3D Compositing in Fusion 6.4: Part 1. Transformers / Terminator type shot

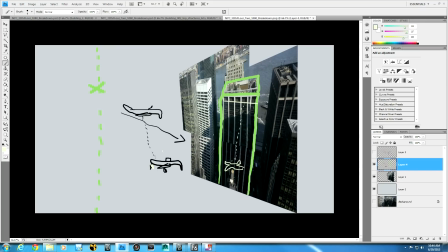(4:08)
Iron Man was done using Nuke I believe and we are just going to use Fusion's 3D space to achieve the same result. So that's going to be interesting. Then this hunter killer itself is going to have a metallic body so you will see building reflections
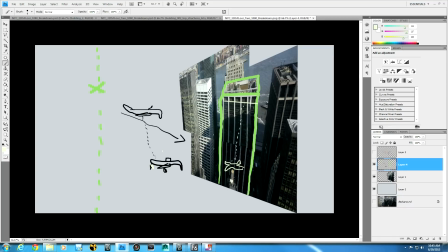(4:26)
and the sky reflections and everything happening also on the body of of this machine. There's going to be a lot of explosions at different areas. There are going to be some pre-existing explosions and some smoke happening in different areas again.
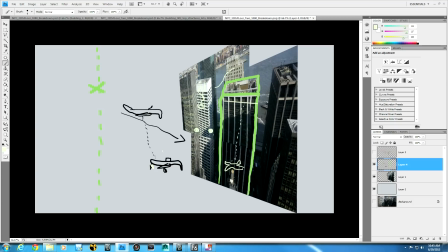(4:47)
And yeah that probably is going to be the full extent of the shot. We'll have obviously because this is a 3d space will will have a fog casting from far end to the closer end so you will see buildings and more importantly the water disappearing in the in the fog.
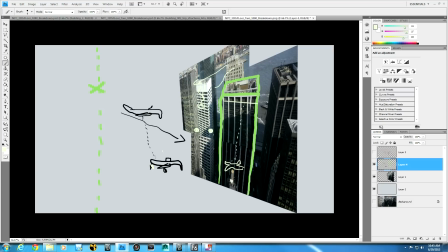(5:07)
We'll use 3D fog for that from inside fusion. We are also going to relight the scene in fusion. So all these shadows that you see here you will see similar shadows of these machines maybe not this particular one but the ones that are
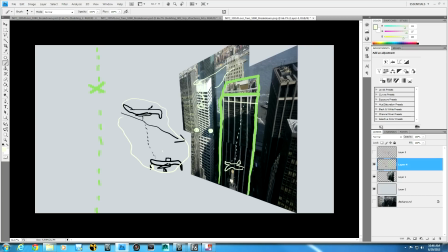(5:24)
making damage here certainly you will see the shadow of that you will also see shadow of any debris or any any cloud that is forming here as a result of explosion onto the building because you know that the Sun is coming from this direction here just looking at you know where this building
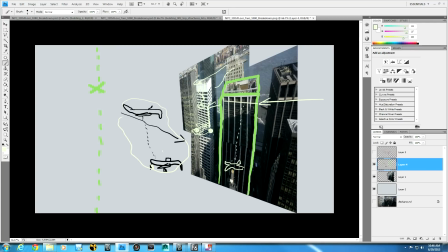(5:41)
is and where the where the shadow is casted on off that building on the other building so we'll keep all those things in mind and we'll try to replicate that pattern or the behavior of light also with respect to this new geometry.
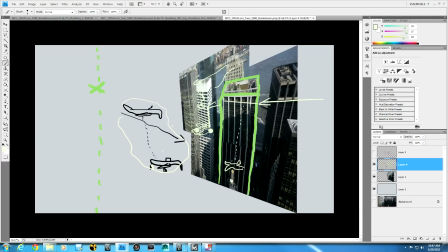(5:58)
Right so enough for that for now let's go over to fusion again and see what the end result would look like.
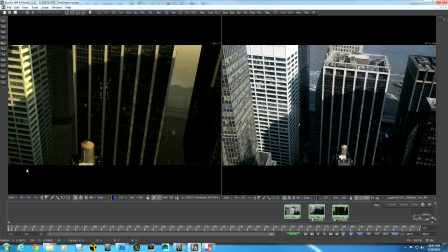(6:06)
So let's just look at the the first frame. So here we are as as I indicated the camera is much closer to the ground here you know looking at everything that's visible in the field of view you have reflection as I was mentioning of the hunter killer here inside
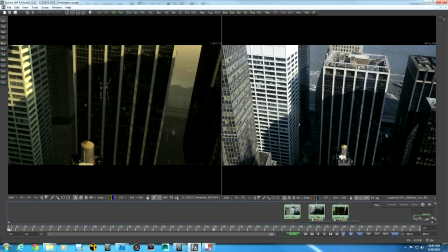(6:23)
the inside the building and as it goes through you can see that
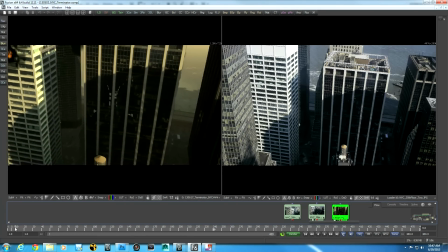(6:28)
the hunter killer is rising and and without even having hunter killer in field of view you can see its motion coming
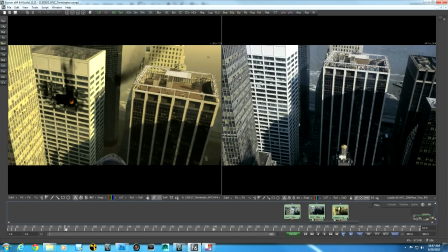(6:36)
up in in the reflection and the reflection goes away as it rises above the the windows area.
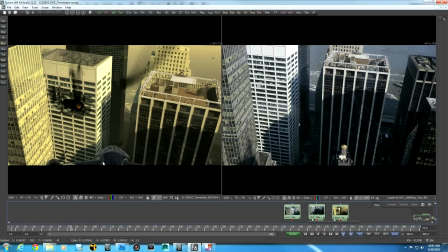(6:44)
You can see buildings reflected here on to the metallic surface of the machine.
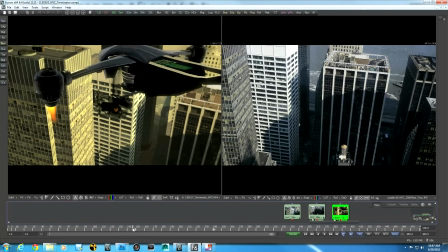(6:51)
As it goes up you see clouds reflected here also on on top of the body here and the building reflections again going on in this part of the engines. There are flames here created inside of fusion.
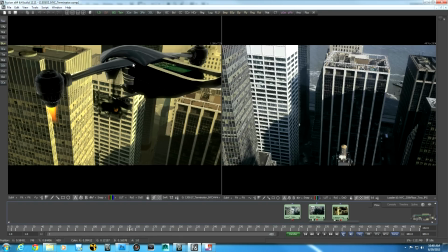(7:11)
This geometry was built in Maya and exported into Fusion as FBX model and it is fully in 3D space of Fusion itself and then these particles were integrated with this geometry.